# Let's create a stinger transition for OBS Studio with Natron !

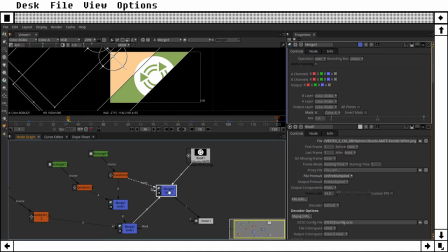So by doing that, I'm telling this node, this merge node, only show the portion of the logo that is on top of this red rectangle.
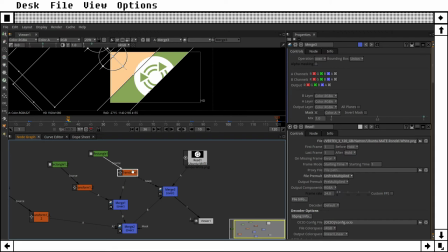So anywhere the red rectangle is not present, you don't see anything. Let's see. Well, it seems to be working fine.
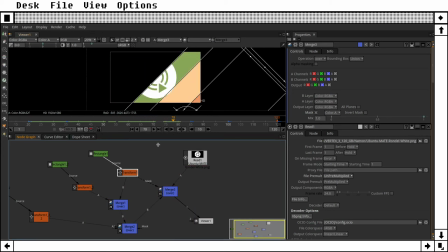Okay, but now you're going to tell me, but that's there's a lot of black behind this logo, this stinger.
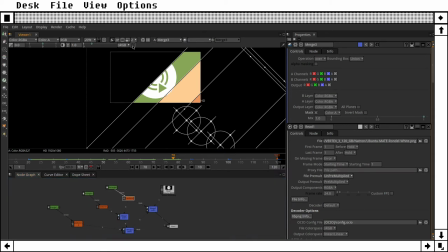Well, actually, if you go there on the top of your viewer, on this checkered icon, it will actually show you a checkered board where your image is transparent.
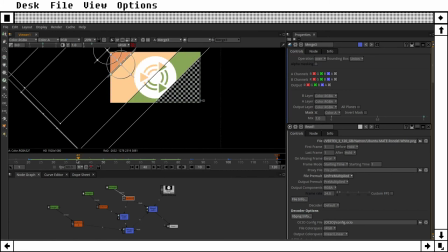So we can see that it's actually transparent.
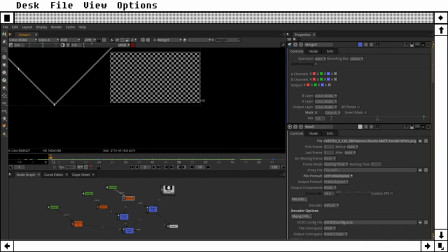So, and if in OBS, when we're going to transform that into a stinger transition, it will show the source behind. Then it will cover the source, and then it will show the reveal the source again. All right, let's see what we have here.
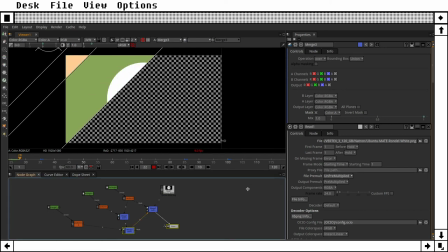It's gonna take a little time to compute that.
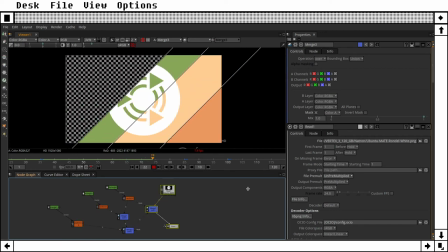That looks awesome, if I may say so myself.
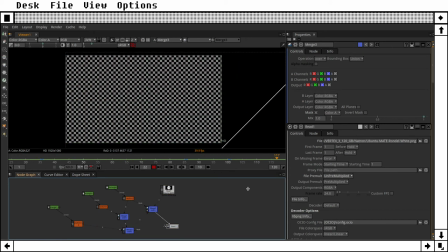And there we go, at a reasonable speed, not the real speed, but not bad for a what,
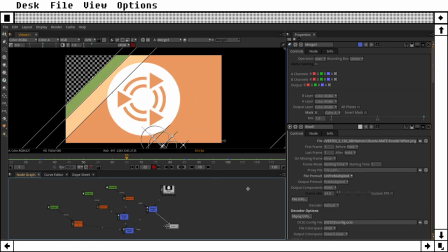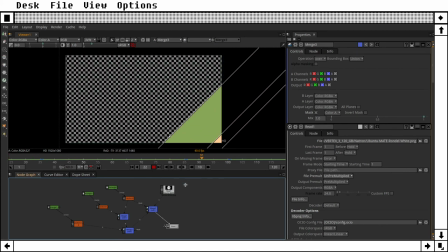30 minute demonstration. Okay, I would like to see something I have seen somewhere that I was able to add some motion blur. Is it...
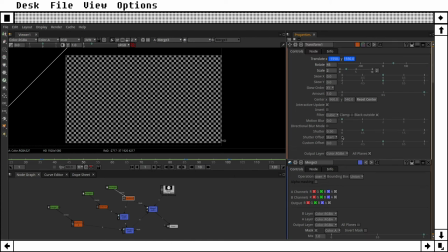yes, motion blur. So we could, if we wanted, add some motion blur. What motion blur does, it's going to... I believe it's going to take a lot of time to compute.
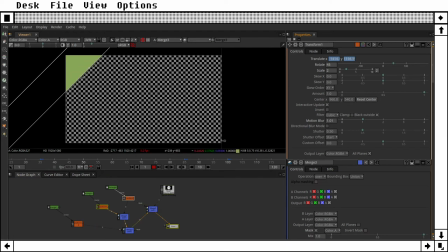Oh, not a lot. But you can see here, at the border, right here at the border, it's kind of blurry, so it's kind of like...
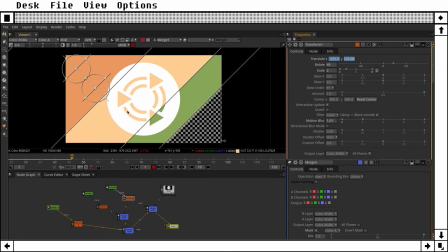There's a movement.
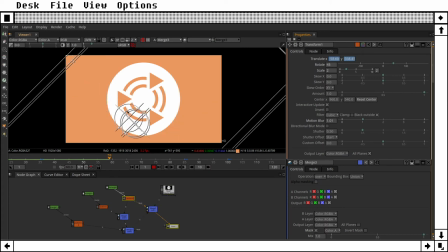I don't know how to explain that, but it gives a little more realism to the animation.
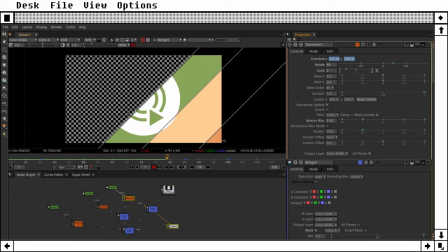I'm not sure it's useful for a stinger transition on OBS,
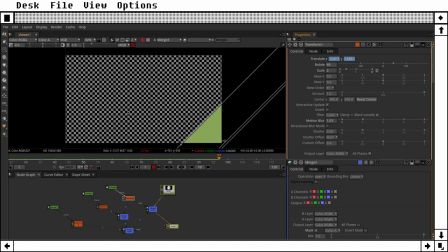but it doesn't seem to take a lot more.
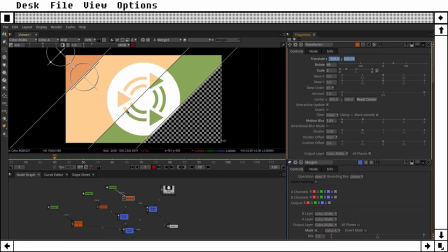I guess if I add motion blur to my 3 transformation, it's going too fast.
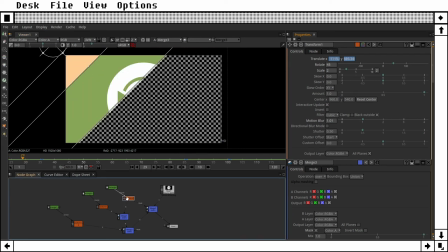We're not gonna see it anyway, so I'm going to remove that. Let's remove the motion blur. There we go. Okay. Right, so we have our animation in Natron.
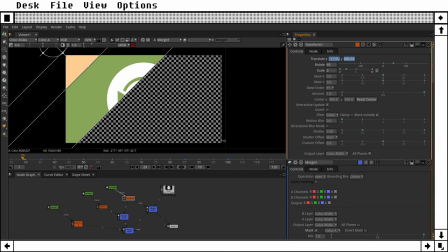That's very basic. I'm going to do another stream another day for a stinger transition with the alpha... How is it called? Alpha thingy, where you can have half of the scene
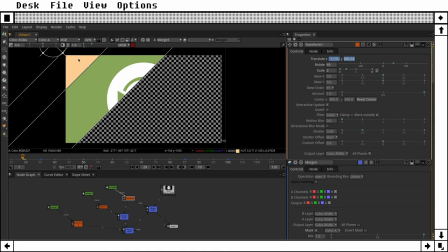on one part of the screen and half of the scene on another part. It's alpha blending transition or something like that. So this transition will be used in such a way that we're going to tell OBS,
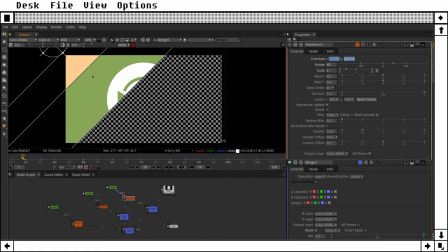okay, start the transition and after 1 second switch the scenes. So how can we do that? Well, we need to export this as a video format that OBS can use.